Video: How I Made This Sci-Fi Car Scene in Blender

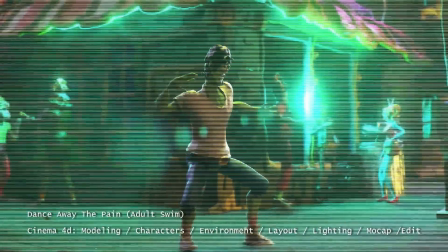(0:08)
My name's Sanjay Jit, and I'm a filmmaker, 3D artist, and game dev from Vancouver, Canada.
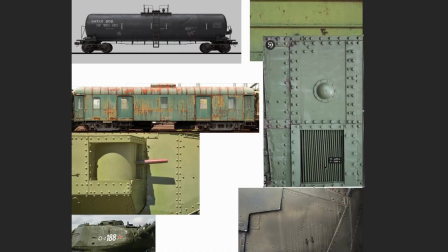(0:12)
And today I'm going to be showing you how I made the Sci-Fi short inside of Blender.
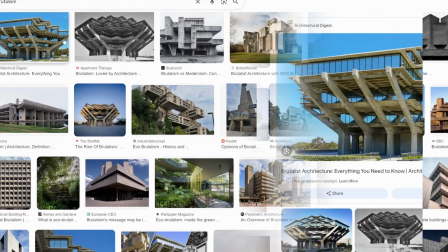(0:20)
So first I like to gather reference imagery. This is Sci-Fi, so brutalism is always a good choice.
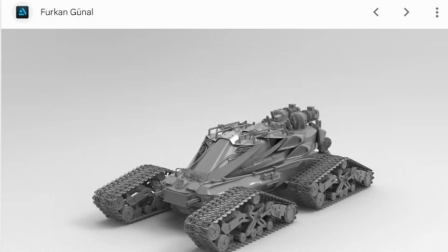(0:25)
It has that really monolithic look to it. And, for the vehicles, going for that kind of James Cameron hard body military look.
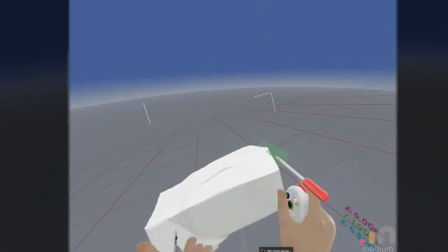(0:32)
Really angry, really sci-fi. I sculpted the car using VR in a program called Adobe Medium.
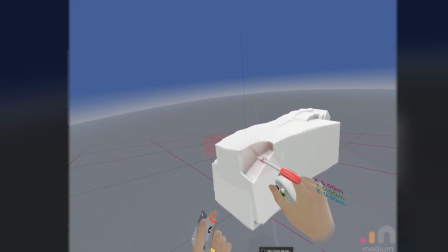(0:38)
Here you see me painting in rough shapes and sketching out ideas. I like this method because it's very on the fly and it feels organic.
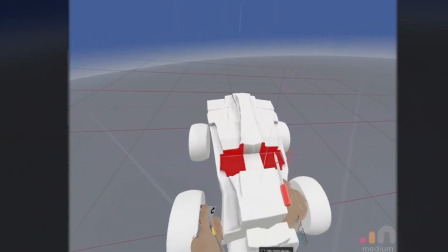(0:45)
As a result, the model has a very handmade feel, almost like a toy model, which I find stylistically endearing.
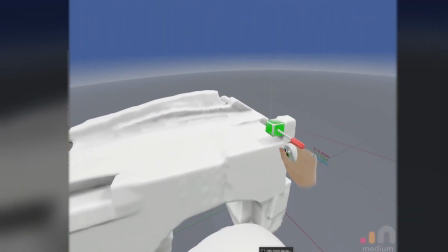(0:50)
It's pretty jank, and you might, you're not going to use this in a production pipeline.
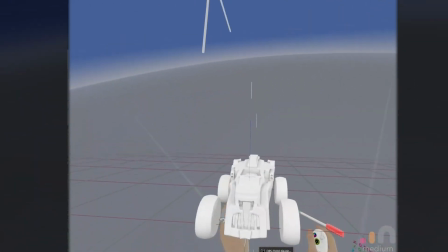(0:56)
But for your own personal projects or short films, I think this is perfectly fine.
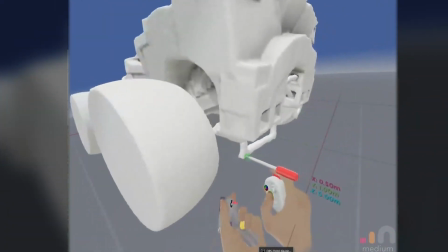(1:01)
After I'm finished with the larger shapes, I start going in and adding finer details. Flaps, exhaust, sidebars, pistons, pipes, valves.
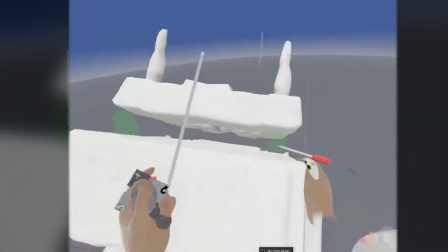(1:08)
I'm trying to give the vehicle an angry and tactile look, something you'd expect to see in a sci-fi dystopian world.
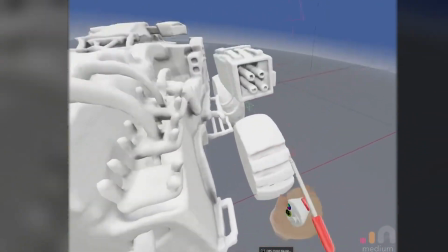(1:13)
I especially like this huge, sinister front grille and how everything kind of connects to the central processor.
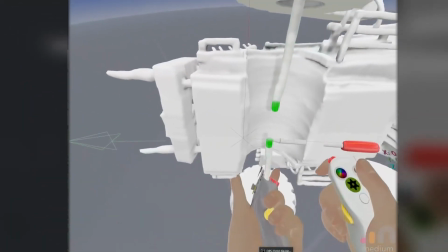(1:18)
It kind of lends to the idea that the vehicle is like a drone or a self-driving autonomous vehicle.
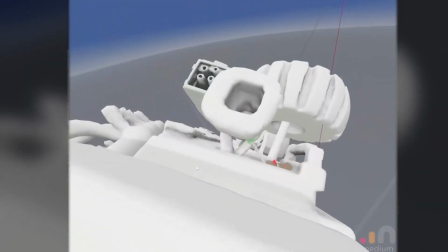(1:23)
Even these wheels are very janky, but I love it. So next is a texturing.
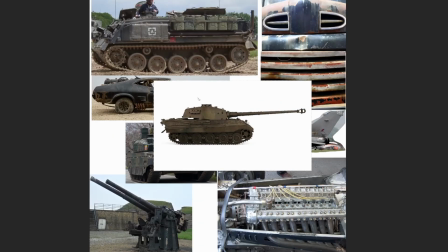(1:30)
Here I'm prepping a mega texture. It's just gathering an assortment of reference images and placing them in one file so I can access them all at once.
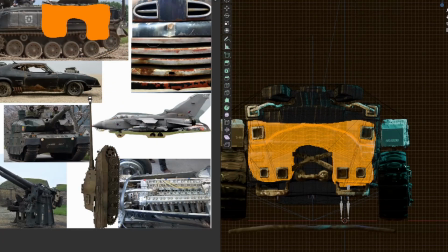(1:37)
It just speeds things up and it's really convenient. And here you can see me just unwrapping shapes and placing them on the texture.
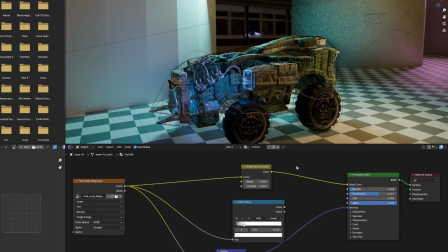(1:43)
Once again, very janky, very rough looking, but perfectly fine for personal look dev.
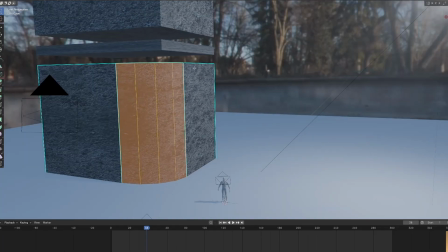(1:52)
So next is blocking in the environment. At this stage, I'm focusing on shapes, patterns, repeating lines, rectangles, deep insets.
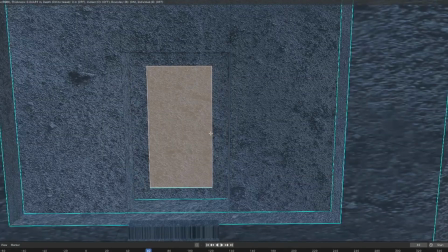(1:59)
I'm taking lots of inspiration from the reference images we gathered earlier, but I'm also letting things evolve naturally from the process.
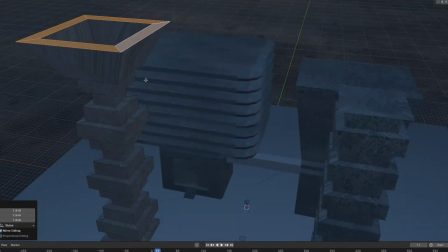(2:05)
I'm not really aiming for technical accuracy, but instead I'm just feeling out the shape language and seeing what fits together, trying to find an architectural rhythm.
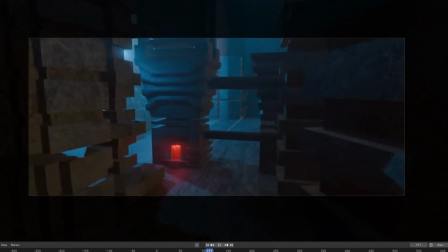(2:16)
So next is lighting, and this is where you figure out a lot of your tone and you get that cinematic punch.
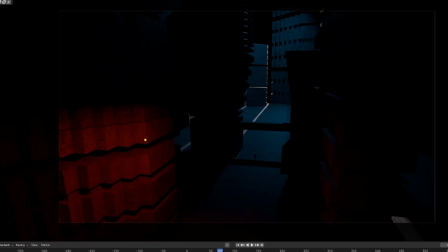(2:21)
Just trying to keep a really tight palette. Mostly blue with some white on the rims and red accents.
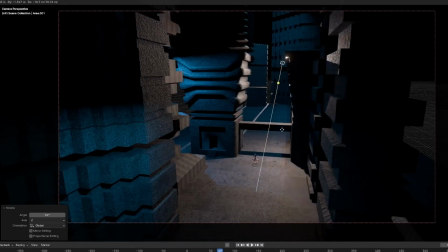(2:27)
And I'm mostly doing far side keying, which means the light's pointing towards the camera, which gives you a lot of shadows in the foreground. You don't want to overlight things here.
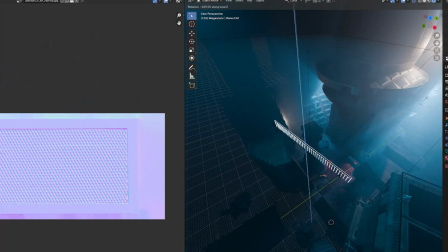(2:35)
And now I'm just trying to add a bit of texture to the city, adding some mega scans or fence railings and other assets.
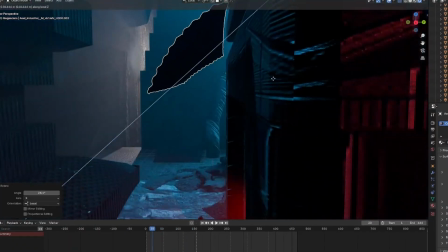(2:43)
I'm thinking junky looking, post-apocalyptic, rust, right?
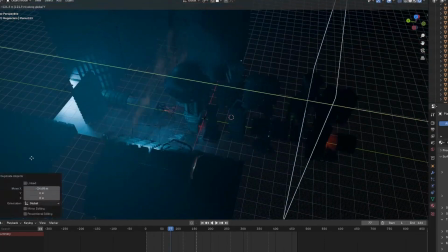(2:48)
A lot of droopy metal cables.
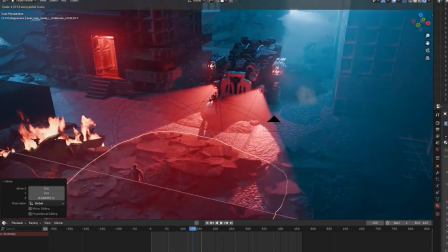(2:50)
Here I'm adding fog in using video plates, which is pretty useful if they're in the distance and you're just going to save on processing power, because rendering fog can be really heavy on a computer.
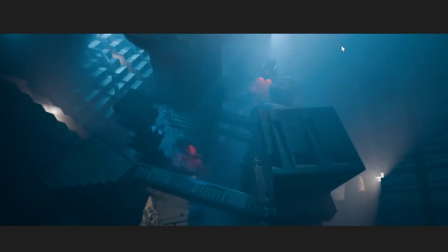(2:59)
Comparing progress photos is always helpful.
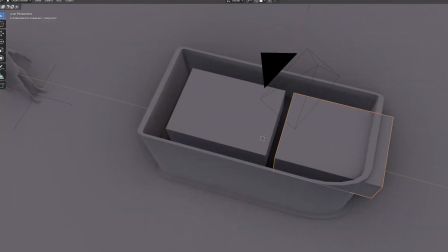(3:02)
So I'm building out a few custom assets here to help sell that junky sci-fi dystopian city aesthetic that I'm going for,
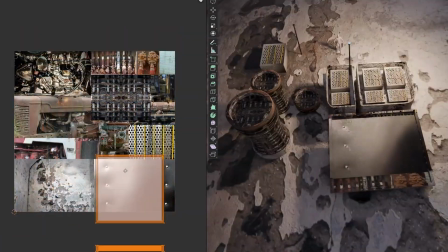(3:08)
and I'm keeping them somewhat modular so I can stack them or reuse them or mix and match them in different and interesting ways.
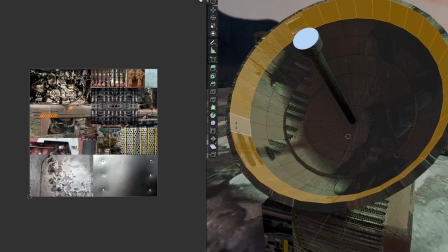(3:13)
I'm thinking things like industrial side vents or massive fans, grates, cooling towers, even using landing lights as little accent lights to break things up.
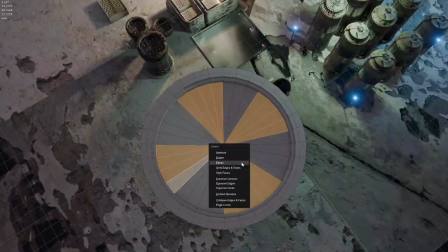(3:22)
As always, I'm keeping it fast and dirty, texturing everything using the infamous Ian Hubert method.
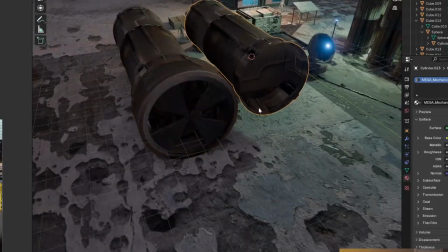(3:27)
And once again, they're all based on a single mega texture, so it kind of unifies the art style of it all together.
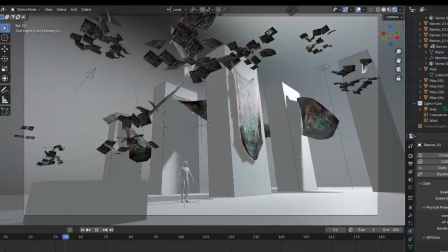(3:33)
Here I take a mini pipe and make a mega pipe. Here's some important R&D.
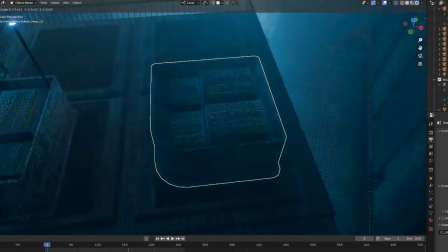(3:39)
And now I'm adding those assets onto the city, just kind of kit bashing,
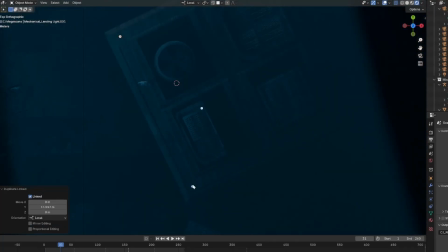(3:42)
and this process is usually pretty fun as things really start to pop and rough forms become more refined as you layer things in.
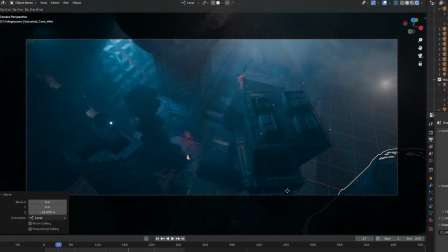(3:49)
You come up with new ideas here.
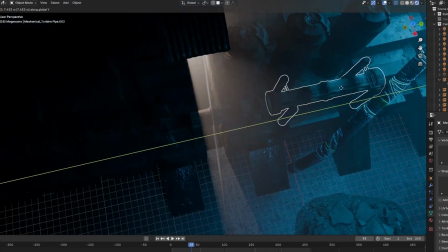(3:50)
You can even see how I'm filling that space in on the right with these cooling towers and really change the look here as I go, just kind of building everything up and making this industrial landscape.
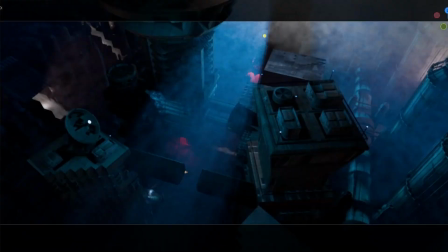(4:00)
It's always good to world build with posters. So here I'm playing with fog, which just helps so much with the ambience and helps sell things.
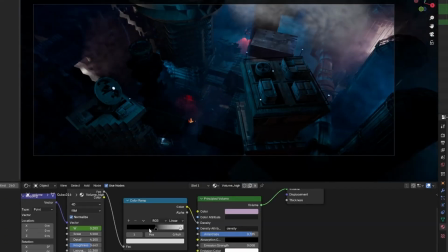(4:08)
You watch something like Blade Runner or Alien, you'll see this technique just used all over the place. It's really convenient because it can cover up bad textures as well or janky models.